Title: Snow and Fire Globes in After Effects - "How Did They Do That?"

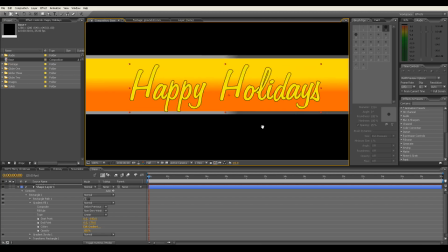4:07 When you're doing this, you don't really want to go too far to the edges,
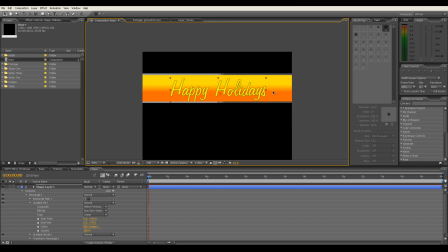4:13 because if you do that, it's going to end up on the back side of the snow globe and no one's going to be able to see it, which is a bit of a waste of time. So that's good. So keep it central. We can always come back if you're not happy with it and change it afterwards, but that'll do for now. So that is our base done.
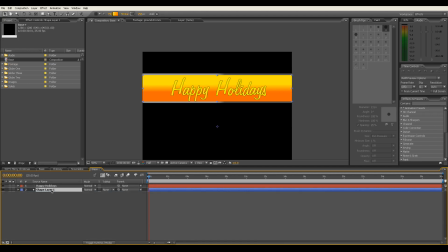4:32 There we go. So we've had a shape layer here, which is our actual, it's going to be the color of our base, including the gray around the outside. The text is what's going to be displayed on the text. Okay, next we want to create another new comp.
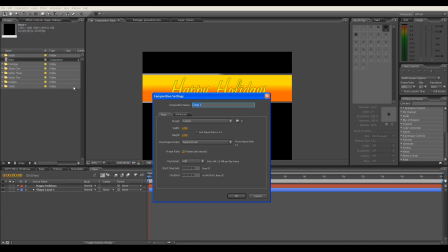4:52 So new composition, and this is going to be our footage. So let's call this footage. Again, you want it to be exactly the same size as your previous comp. Again, I use 720p, so the maximum width would be 1280, so I'll make it 1280 by 1280 square.
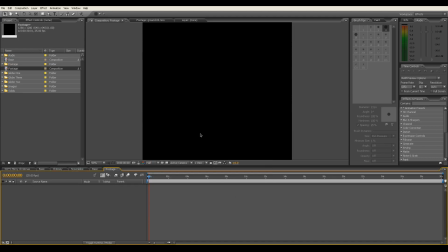5:12 There we go, another one. Okay, you want to, first of all, I added a chimney. So I'm going to look down on my images and drag a chimney out.
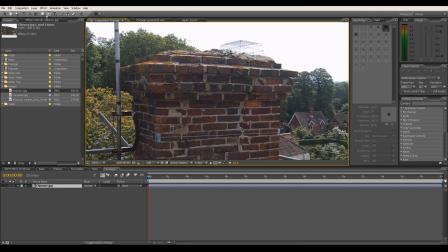5:27 I then rotoscoped around the chimney, which we can do. So I'll do a very, very rough job here. So rotoscope around, don't know what that thing is. Looks like a TV aerial next to it.
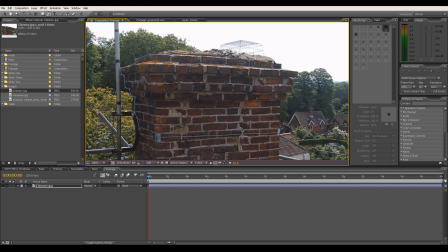5:41 I don't really want this shopping basket on the top there. Who knows why there's a shopping basket on there. Okay, down to our chimney and about to there.
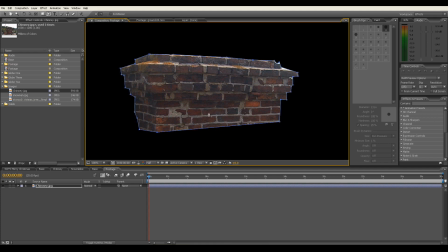5:57 Cross. Okay, so there's my chimney.
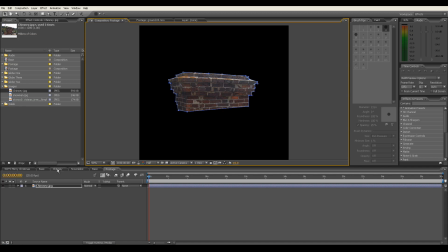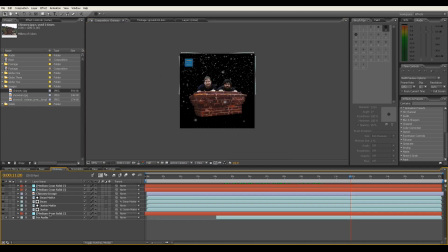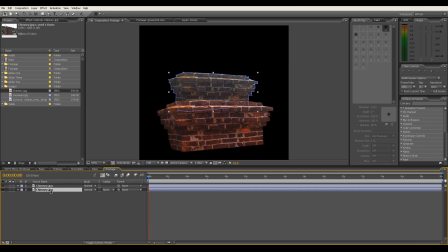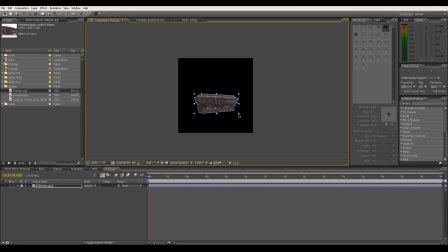6:30 Okay, I want to reposition my chimney, so I'm going to move it down and resize it a bit so it feels a bit more of the screen. There we go. I want to add a slight curves adjustment to that because it looks a bit washed out there.
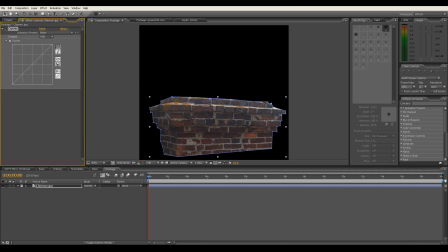6:44 So effect, color correction, and curves. I'm going to put a bit of an S-curve on that to give it a bit of contrast. There we go. Probably a little bit too much. That'll do for now. Right, so there's our chimney. Second thing to do is add your footage.
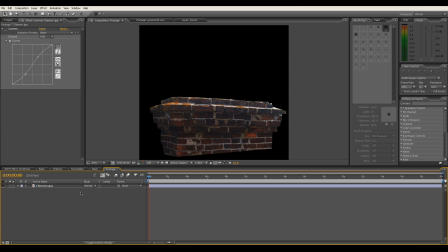7:01 I used a green screen. You can use anything you like. It can be a solid image or it can be a green screen as well. So I used a green screen, so I'm going to drop my green screen footage on. I'm not going to talk about how I keyed out in this episode because there's no point as a whole thing.
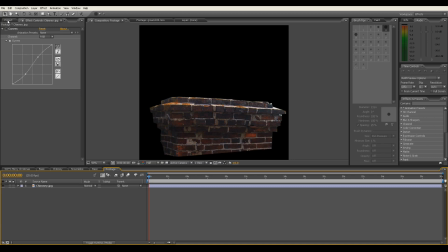7:19 If you want to see how I did that, then let me know and I can do a whole project based around about green screen keying. Okay, so I'm just going to drop my one on.